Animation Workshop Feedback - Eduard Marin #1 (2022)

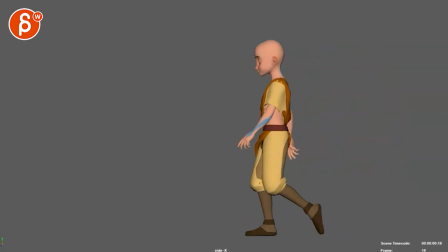0:03 All right, let's check this out. Ooh, nice.
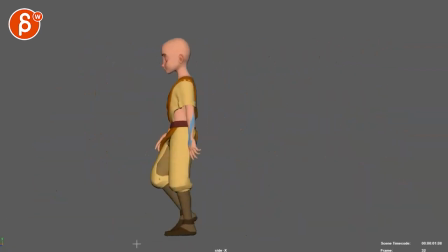0:09 That looks cool. The only thing that jumps out is a bit of a floppy toe. I know it's a weird thing to concentrate on, but I feel like there's some floppiness in there. It's a good feel.
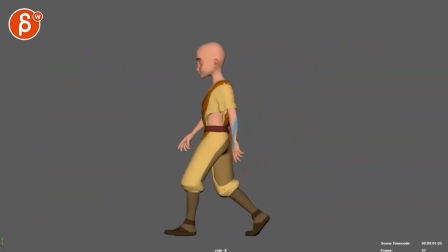0:24 There's a little bit of a pause right through there. it's super subtle but when i look at this it feels like there's a slight
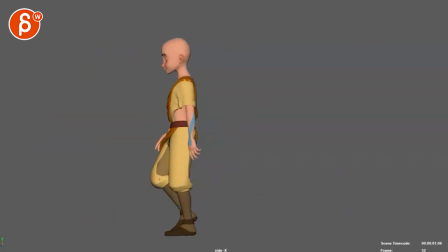0:34 always on the on the downside here before that passing pose there feels like it's a little bit of a slowdown it's not a pop or anything it's very subtle
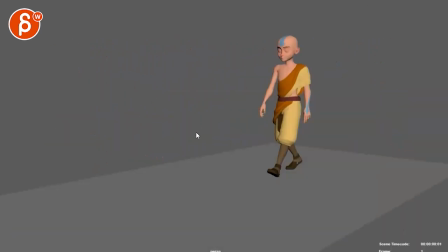0:43 i think overall it's really looking very cool let me look at this view here but
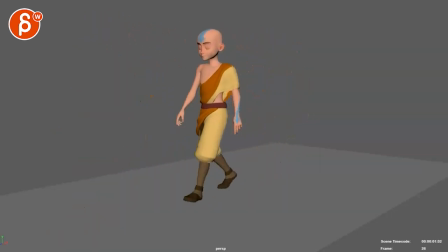0:54 i don't think it's a pop where like you have you have a frame too many due to a cycle but it's it's like watch out it feels like this is a really broad pop in the leg here
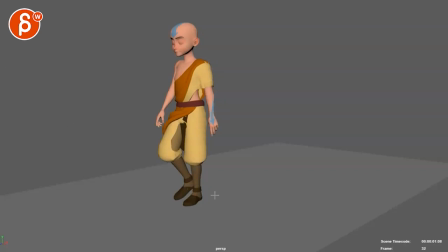1:08 in terms of spacing so when i do onion skinning here right you got your foot here you get to here you get to there bang goes forward and then we're back to kind of slow but then it's again right there so
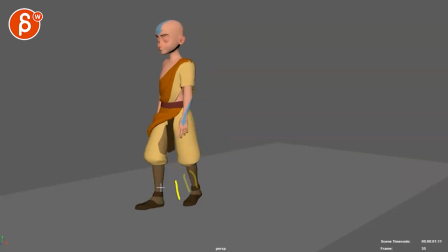1:26 if I track the backside here this frame right there from this view doesn't look like much but there's a slight there it's subtle but this one seems a bit strong
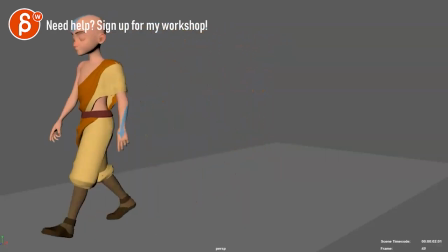1:42 and you can see this if you cycle right there's a bit of a pop going forward
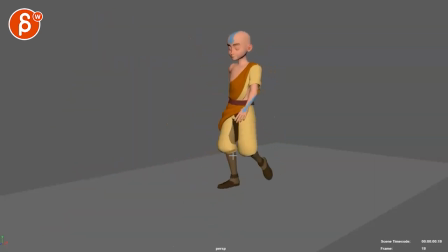1:49 Is that only the other length? No, this one too. From here to here.
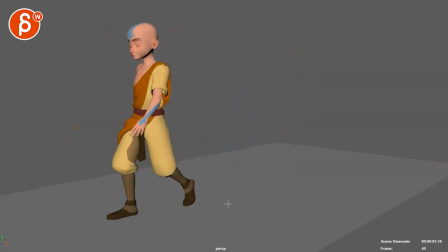1:56 Bit strong. I just see a little bit of a hiccup.
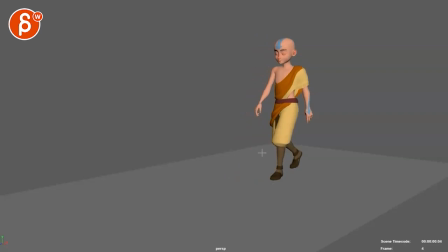2:01 And maybe what I'm reacting to is also this here. You know, what happens when you go this far is you look at your thigh as it goes up and then we're locked in this space. That makes sense. It's like you go from vertical to up, but then we're holding this.
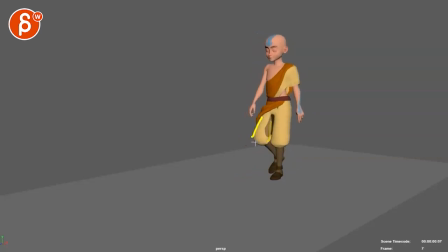2:20 You can see this goes up and now we're stuck in that. It's a bit of a tricky thing where it might be because of that pop there. So it's gonna help to give this another frame through there and ease into how that leg goes up.
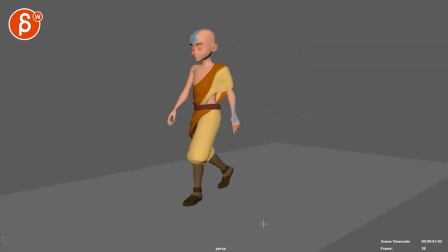2:39 I don't see anything crazy in terms of pops of what the
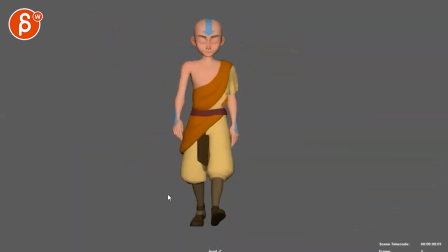2:44 arms are doing it's mostly that what's this view and that's the front view yeah it only feels smooth enough in the arms i think you can probably go a bit broader
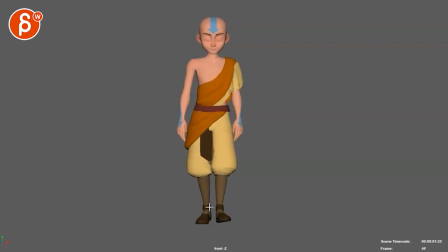3:03 in terms of either the inner arc of the foot or swinging on the outside but in this case i feel like you want to swing in a bit more to come back out it's a bit straight but only this one If I look at the left one,
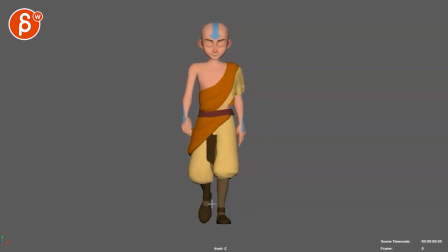3:18 it's actually, it goes pretty strong in, and then we are almost locked. We almost go the other way. It feels a bit strong where that is that kind of path versus smooth out. And you can see how it suddenly shoots to the left and then back to the right. But this I like.
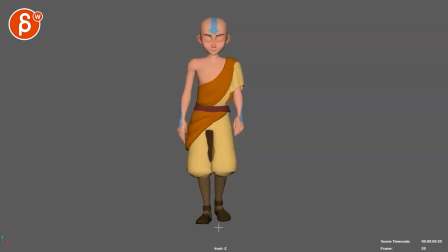3:37 See how it goes in and arcs out into a step. I think we can have that as well on this one.